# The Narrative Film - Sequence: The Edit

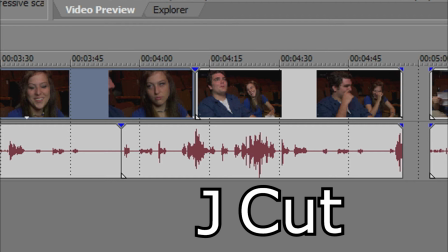250s
However, in this case, the audio track lags backwards in the shape of a J. There's hardly a chance you'd find an opportunity like this in our little town.
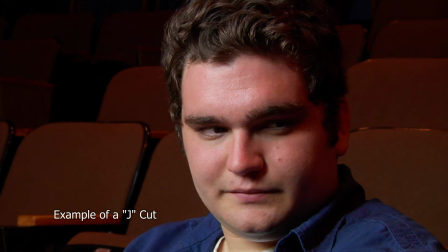261s You know what I'm afraid of?
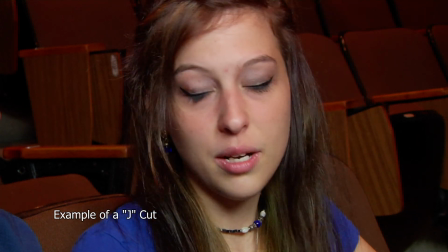266s I'm afraid I'm gonna get up there and I'm not gonna like it.
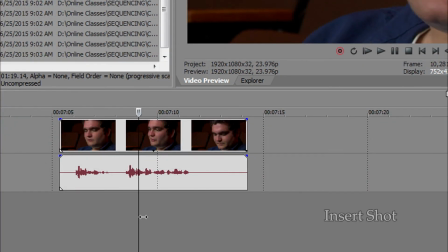271s
The insert shot is often used when there is a particularly long line of dialogue.
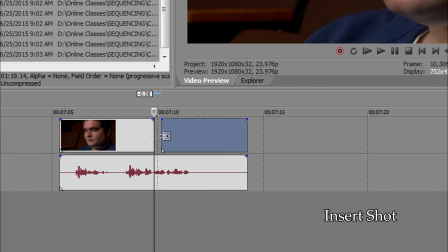278s
Rather than keeping the video track on the speaker for the entire shot,
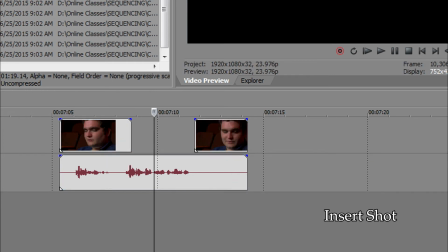282s
the editor will cut out some of the video and inset a reaction of the non-speaking character
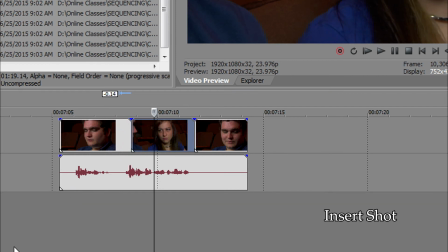288s
to introduce a pertinent reaction or some other nonverbal form of communication.
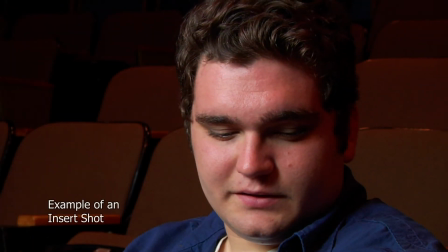294s Well, that doesn't make any sense, does it? There's hardly a chance you'd find an opportunity like this in our little town.
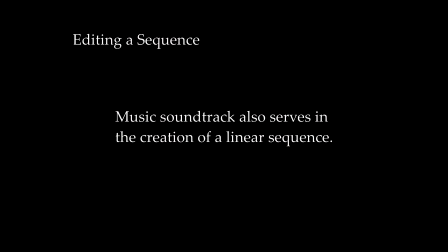304s
In the same way dialogue can create a sense of continuity, so too can a music soundtrack. The process of cutting together shots is often the process of finding a rhythm. This is where the soundtrack can help to reinforce the rhythm.
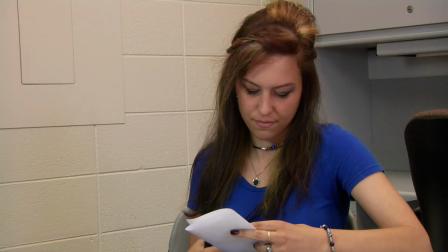323s
Using the tempo of the soundtrack, specific beats, and emphasis used in the music can make a cut seem inevitable.
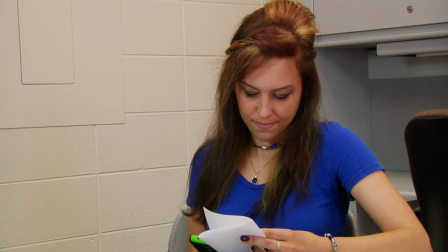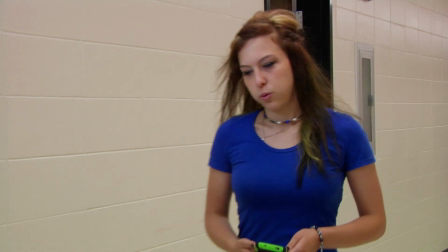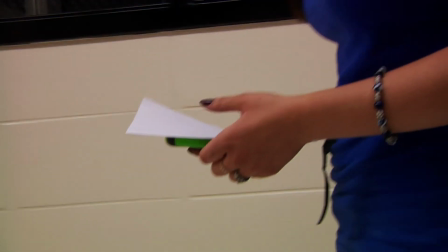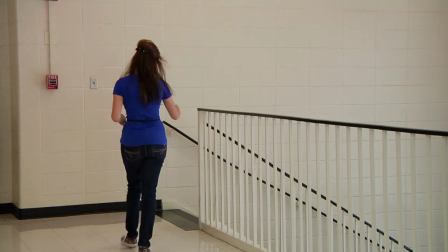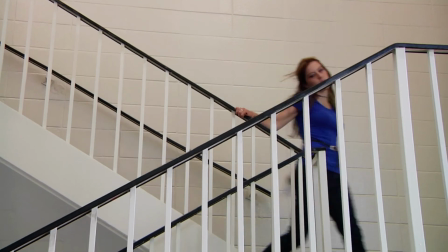359s
This tends to work most effectively when cutting together a montage or following a nonverbal sequence.
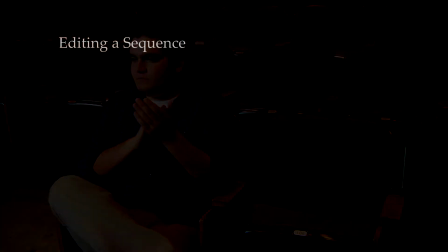367s
This episode introduced only the very basic editing techniques, but hopefully you now have a better idea of how the process of editing assists in the creation of a sequence in narrative film. We'll see you next time.